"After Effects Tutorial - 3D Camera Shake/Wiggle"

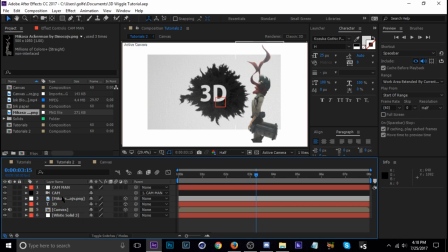253s
So let's change Mikasa first so we can see that. So hit P, and our third position here where it says zero, that's our depth, that's the Z. So let's change that negative.
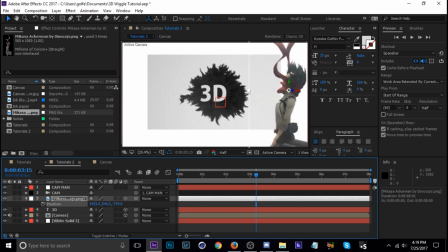265s
We're gonna go really, really far just so you can see. So now let's play this or scrub through here. You start to see it's a little bit different. Let's go a little further.
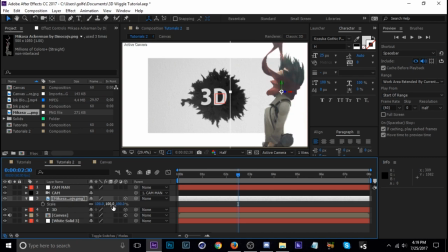277s
Okay, now she's starting to get off screen, so I'm gonna scoot her over and scale her down. Okay.
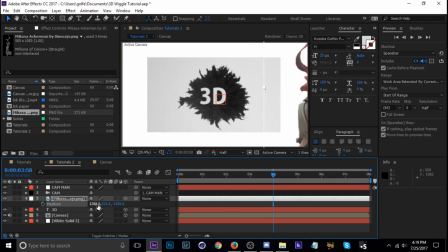286s
Starting to see a little more. I'm gonna go really far. Now she's definitely gonna be wiggling all over the place compared to the rest of the scene. Yeah. So now she's in a whole different parallax to the background.
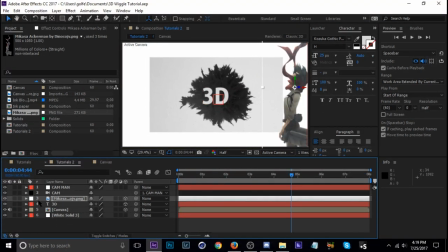300s
I'm gonna do the same thing with the text here. So hit P, and change the Z negative. It's getting closer to the camera. I'm just gonna scale it down some more. Okay. And now they both got parallax, but now
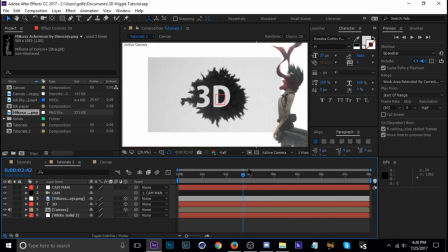319s
it doesn't really look like doesn't really look that natural because there's no shadows. So in order to add shadow, what I use is drop shadow. So let's go ahead and do that. Some people duplicate the layer and do that, but that's just makes a mess with all the layers. So let's use drop shadow.
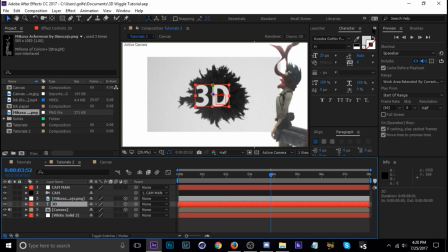336s
Let's go to our 3D layer. Let's do that one first. Go to our effects and presets, and I already have it searched. It's drop shadow and sapphire. Let's add that onto our 3D, and I'm gonna shift it over here,
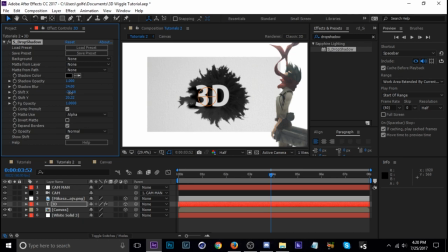352s
and maybe a little further left, and down. And I'm gonna scoot the whole 3D text over some. Okay. Now I'm adjust the opacity down some up there.
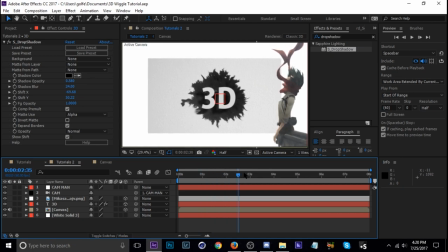368s
And it's already looking a little bit more natural. And the same thing with Mikasa. So I'm just gonna hit Ctrl Alt Shift E to apply the same effect.
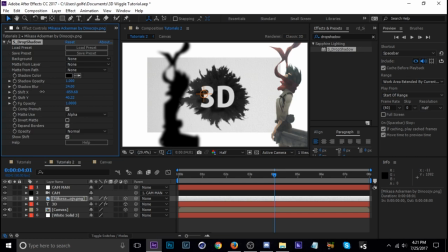377s
And then I'm gonna move her shadow way over here so it looks like she's really, really close to the camera. In comparison to how far away that 3D text is. So let's bring the opacity down, the blur up a little bit, and maybe the opacity back up.
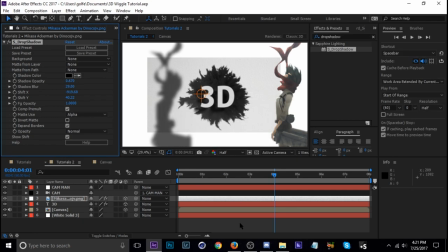396s
Right about there should be good.
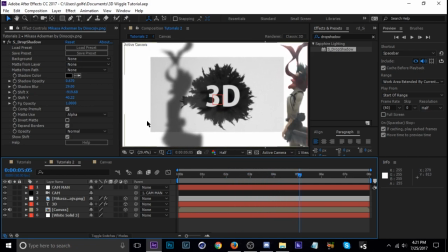400s
Next thing I'm gonna do is add a drop shadow to the canvas as well, because it looks like it's connected to the background, which is what we don't want. So let's go ahead, same thing with the canvas, Control Alt Shift E to add drop shadow. You can see how useful this effect is here, because it makes everything so much easier.
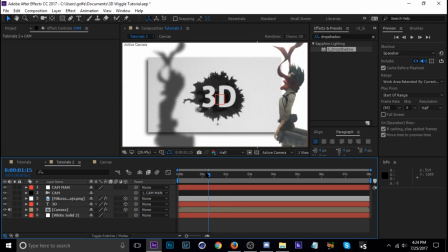421s
Change the settings a little bit to where you like them. And all right, so now that we've got the wiggle done, next thing we're going to do is add the motion to the scene.
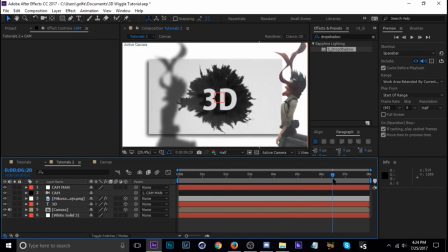430s
And I'm going to place the motion on the camera,
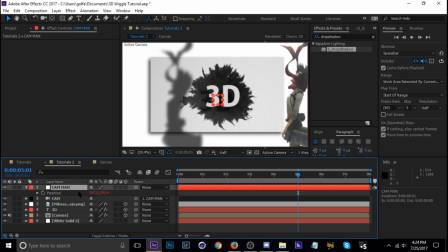434s
because since this has an expression on it already, you don't really want to be messing with that, because you could mess it.
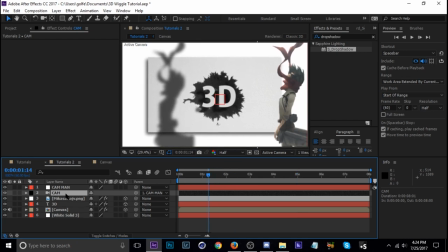439s
Well, sometimes it won't even let you change it. So let's just tap P on the camera, and let's separate the dimensions.
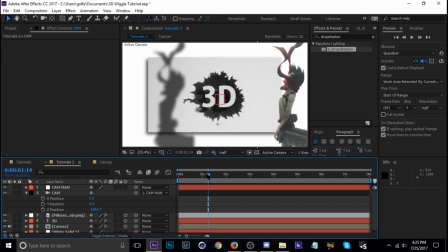447s
So right click and hit separate dimensions. So now we have these individually, and we can go straight to our Z and keyframe it.
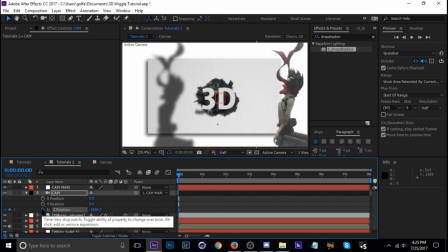455s
Let's go to the beginning actually. Hit the stopwatch and hit F9, and I'll move this keyframe down like to like 3 seconds in,
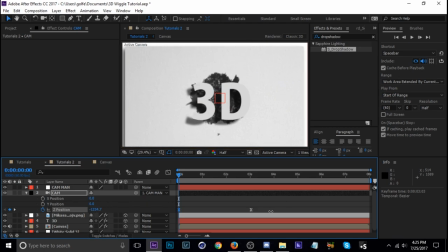465s
and then the Z is gonna come up like that. Okay.
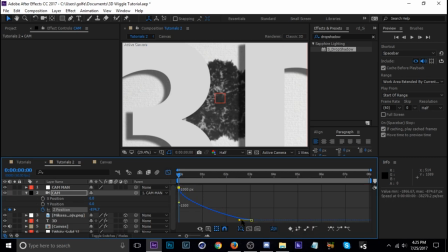470s
So then I'm going to the graph editor and kind of like this, not too fast, about like that. And then next is rotation, so tap R. We're going to use the Y rotation, so stopwatch F9 and move that one down about 3 seconds.
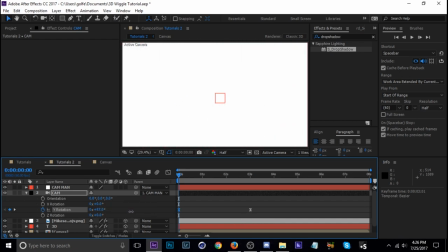487s
And then let's change it. Yeah, positive should be good. About 100 degrees should be fine. And then this one's going to be a little bit faster, I think. Let's take a look. So it's going to zoom.